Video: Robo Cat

Hi everybody, I hope you're doing well. I am doing well myself. I'm going to do something fun and different today. I have an illustration I did some time ago. And I'm going to take the layers of this illustration and I'm going to kind of separate them, mess around with them, almost make it look like it's in some kind of third-dimensional space. So I'll explain the process as I go along. I hope you enjoy it. Let's get to it, and I hope you have fun watching it. Alright, let's go.
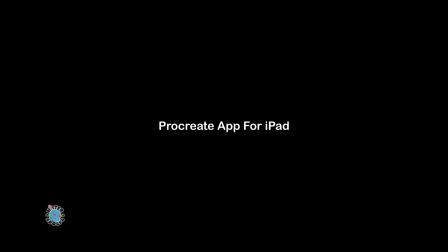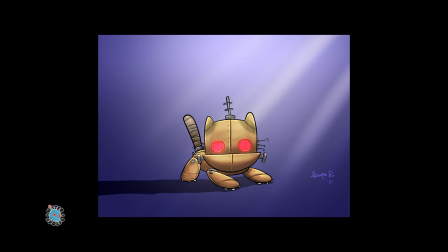So here's the illustration of a robotic cat that I put together. I used Procreate on my iPad to create this.
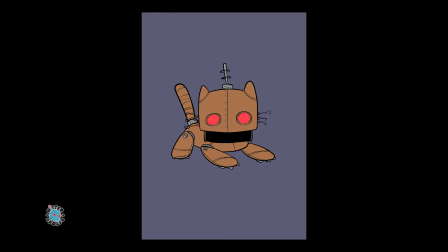So there is the color process there as I color all the different body parts of this character on different layers.
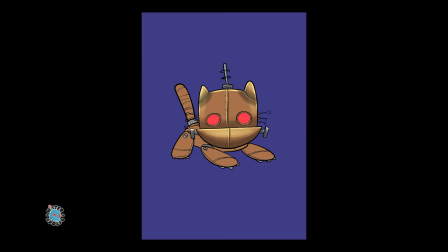Okay, so I do some toning, I do some highlights just to give the character some dimension and some definition, and with a some kind of sense of lighting there, and before moving on to the next step.
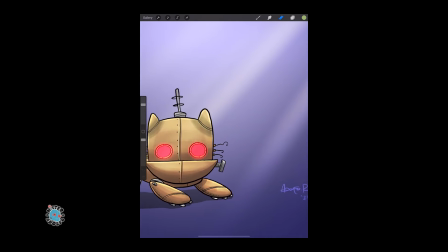So that's the illustration. I shared this on my Instagram some time ago, and so there you go.
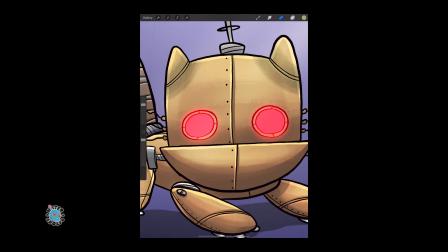That's the character. It's a little robotic cat with glowing eyes and the whole thing there.
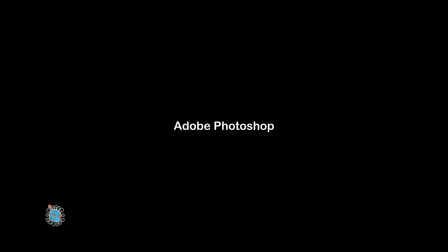Now I'm going to move into Photoshop, where I import the illustration from Procreate into Photoshop,
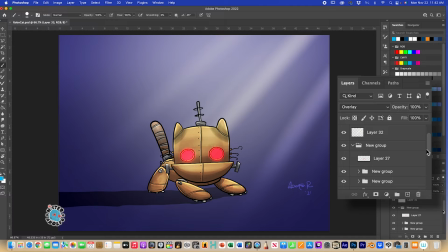and I take all the different layers and groups of every body part that's in there, and I kind of merge all the layers together as one layer. So rather than having groups of folders in there, or
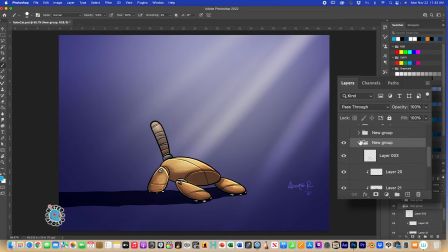groups of layers, I just kind of flatten them into one layer so that each body part can move individually, and every background element is can be moved individually as well.
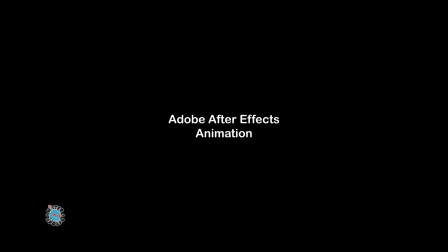Now I'm going to take the Photoshop file and bring it into After Effects, which is an animation program, a sophisticated animation program.
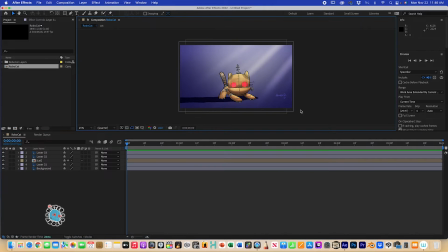And I'm going to now open up the cat group,
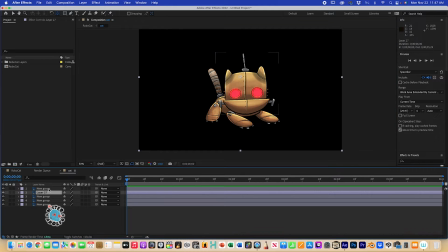and I'm going to take all the little limbs and I'm going to adjust little pivotal points to make sure that the body parts can rotate and scale from the right pivotal point. So that way I'm able to rotate the tail, I'm able to rotate the head.
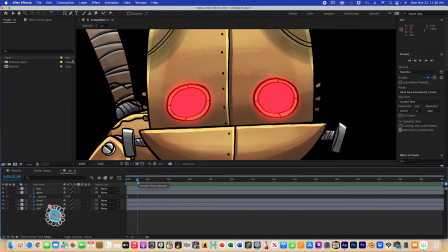I'm going to give myself enough timing here to time to animate the cat. And I'm going to wag its tail, I'm going to rotate the head, and I'm going to mess around with the jaw here so that
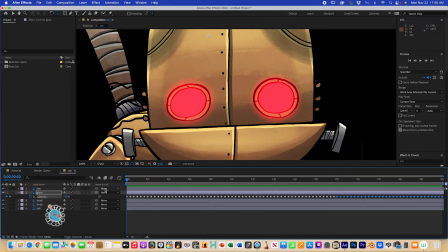it moves like a robotic cat would, or as I think a robotic cat would actually move.
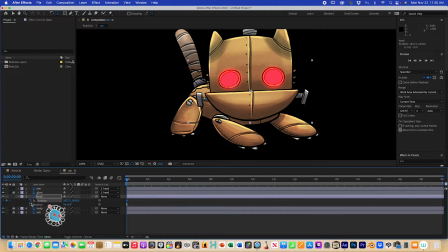I animate the lighting of the eyes so that they're kind of flickering a bit. There I am animating the position of the head.
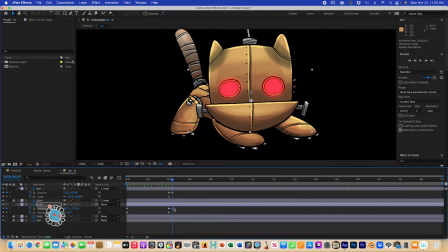I'll eventually animate the jaw and the rotation of the head here. So you kind of have to think about how, if this was a real robotic cat,
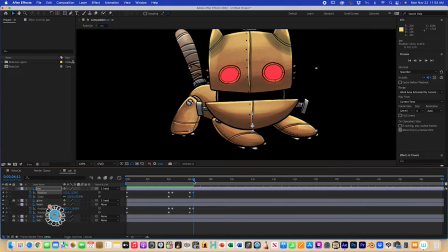how would it move, and you have to think of those movements here, and that's kind of what I'm messing around with here.
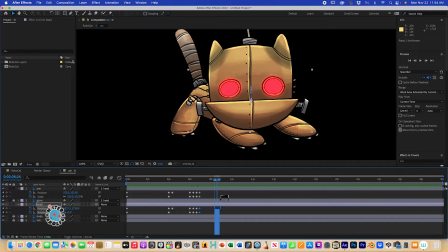All those little diamond shaped things you see down there at the bottom are called keyframes. That is how you control.
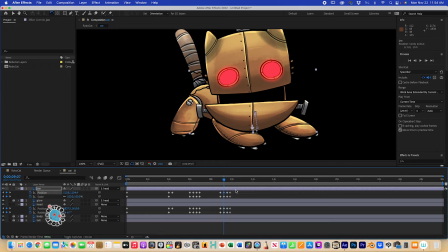They're basically little indicators of how you're controlling the animation and how it moves through time and space there.
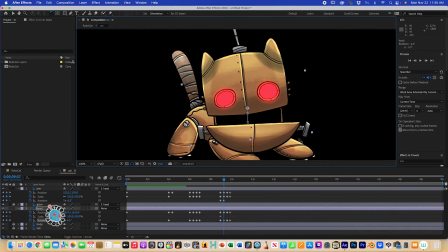So you have to think of all the little timings. I have about 30 seconds in this composition, and so within those 30 seconds I'm adding keyframes to adjust the animation of this robotic cat.